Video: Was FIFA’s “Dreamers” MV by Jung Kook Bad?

I'm gonna be honest though, it's kind of a mess. It's great, but I think it could be better.
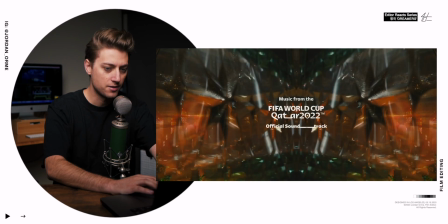[0:06]
Oh my, what kind of a kaleidoscope title is this?
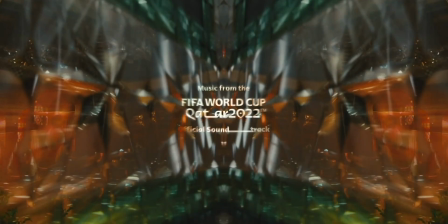[0:13]
This is what I think happened. They shot the wall or they shot the ceiling, and then they created a mirror effect where the left side of the screen perfectly mirrors the right side of the screen.
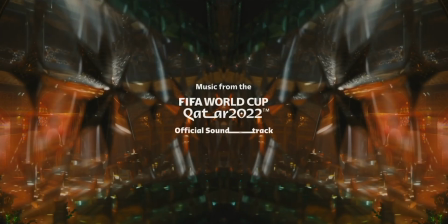[0:20]
It creates a very symmetrical frame, but they also didn't really know how to get out of it smoothly. But because the camera was static and then moved, it really did help us transition into the next shot.
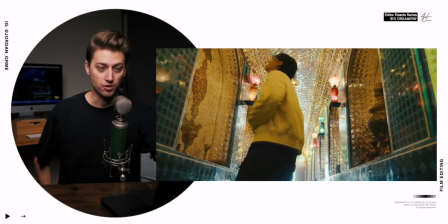[0:30]
Okay, Jung Kook. Yeah. Oh.
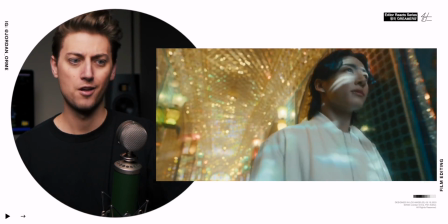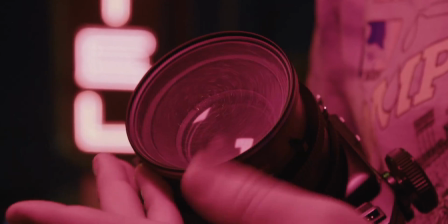[0:39]
This is very inspiring. This shot right here looks like there was some kind of lens attachment to create this dreamy-like effect, but you can actually do this in editing as well.
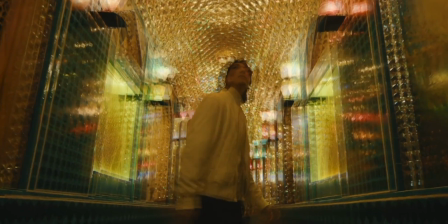[0:46]
All you have to do is take your shot, duplicate it, and offset it a little bit, and then add a little bit of directional blur, and then you can get this double exposure, blurry, kind of dreamy look with any footage that you want. Hi, my name is Jordan Orm. I'm a professional music video editor for artists like these guys.
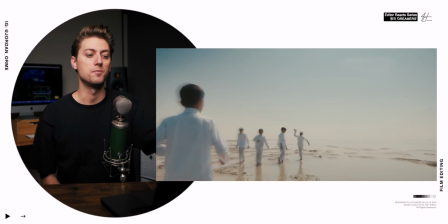[1:05]
And so I'm really curious to see why this shot was dreamy and what that's gonna mean to the future of the story.
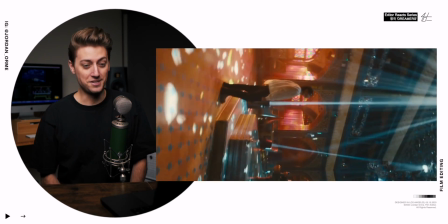[1:11]
Holy frick. The Steadicam operator is going nuts.
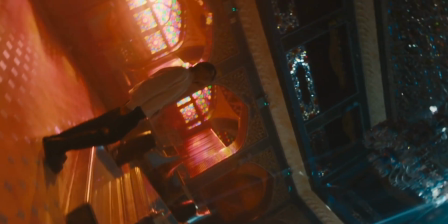[1:15]
Dude, this color grading also is very classic, very traditional. I like how they're shooting lights up into the ceiling, and the ceiling is so reflective.
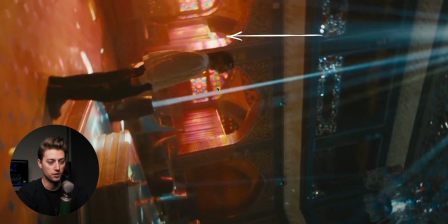[1:23]
It's literally a giant disco ball. The cinematographer is shooting orange light from outside, and then these lights right here are shooting blue light,
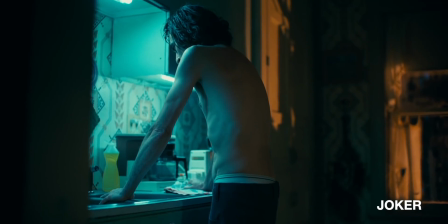[1:30]
and then we get this teal and orange, very cinematic look because we have both blue and orange in the same frame.
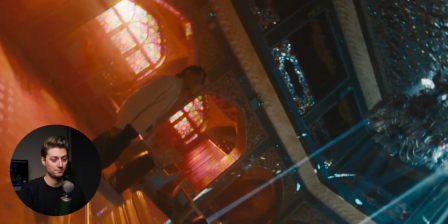[1:36]
Complementary colors. Color theory is really fun.
Look who we are.
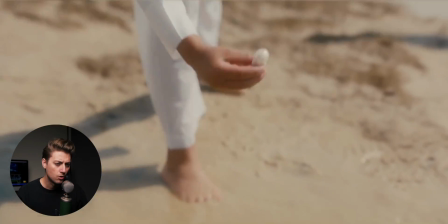[1:44] We are the dreamers. We make it happen.
What is that?
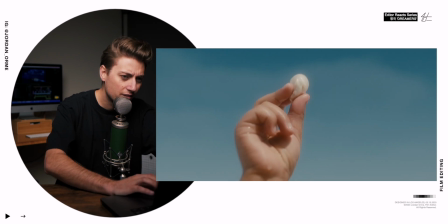[1:48] 'Cause we believe it. Look who.
Is that like some cottage cheese? Is that a little pearl? Shark tooth? I'm gonna be honest, it looks like a little hunk of mozzarella cheese.
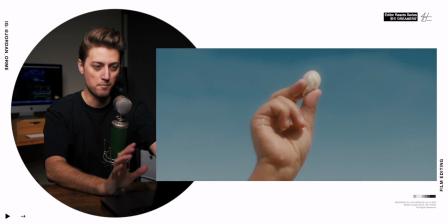[2:00]
But the editor is telling us that this is an object of importance. It got literally its own shot, so we'll see what happens later.
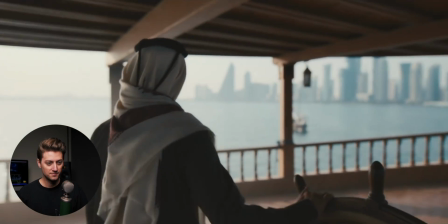[2:06] We make it happen. 'Cause we can see it. 'Cause through the wall.
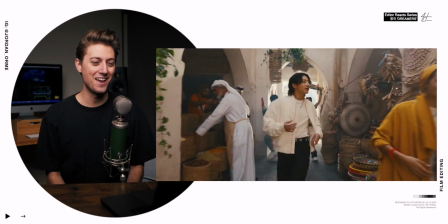[2:12]
He's smiling so much.
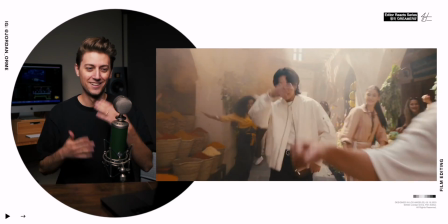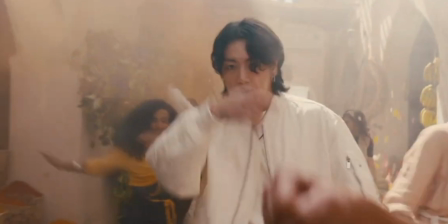[2:19] Respect. Oh yeah.
That was the most well-placed fist bump I've seen in cinematic history.
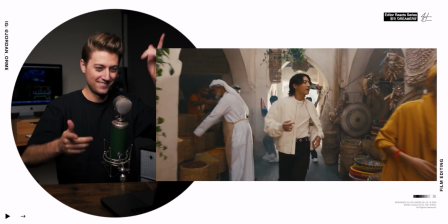[2:26] Respect to the one that keep the passion.
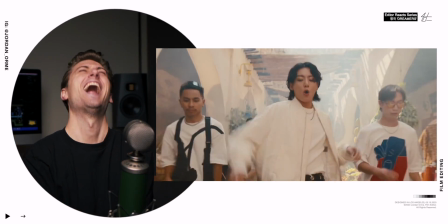[2:33] Respect.
I don't know why I love that so much.
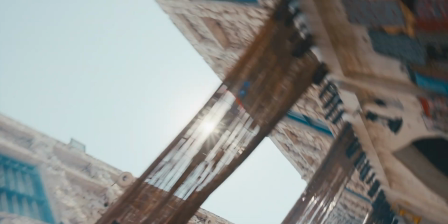[2:40]
Oh, you might be wondering, why was there a random shot of just windows and curtains? That's actually kind of a valid question. Because the Steadicam oh, it's not windows, it's literally the freaking ceiling.
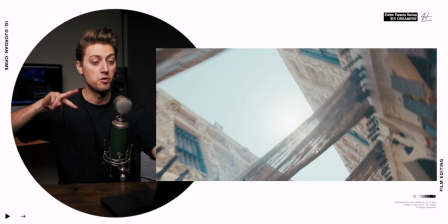[2:50]
The reason they put this shot in there is because of the camera movement, and it actually matches the camera movement later.
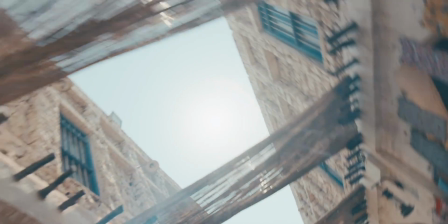[2:56]
I think they kind of messed it up, honestly, because we have the camera movement and then we cut to a new shot and then the camera movement starts.
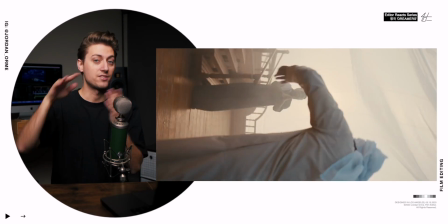[3:02]
They should have cut both of the camera movements together at the same velocity, and then it would have created a nice match cut. It could have looked like this. I don't know, to me, that feels a little bit better.
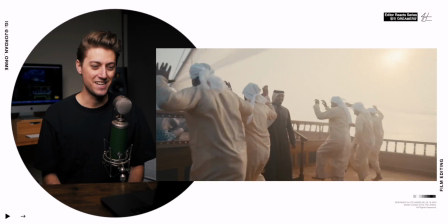[3:17]
Dude, the Steadicam operator is going ham.
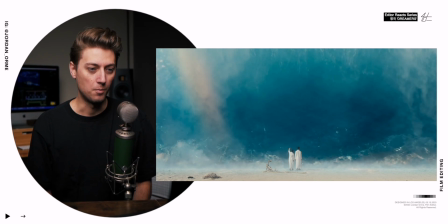[3:24]
Oh my gosh.
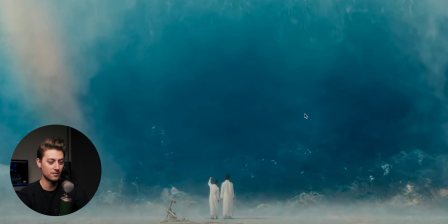[3:30]
Those are some fire shots. This, gorgeous. This shot, gorgeous.
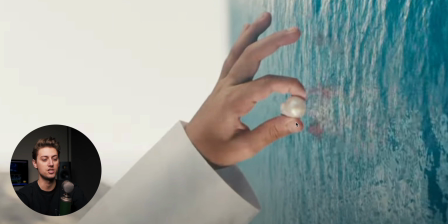[3:35]
This is the kind of stuff that I want to see. I want to see that cheese. It's clearly not cheese, but I want to see that cheese go in the water, bro.
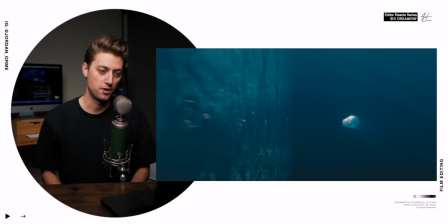[3:41]
Curious to see what happens.
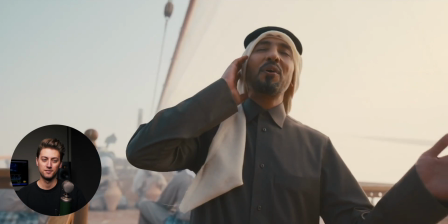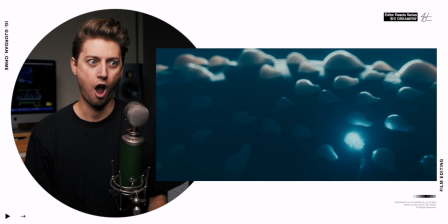The cheese attached to a shark! The story is developing, y'all. I like this. I'm really curious to see what this cheese attaching to the shark means. I really need to stop calling it cheese. We're gonna call it a pearl because it had a very pearly finish. It's like that was the last Infinity Stone, and now this shark is ready to do something. Whew.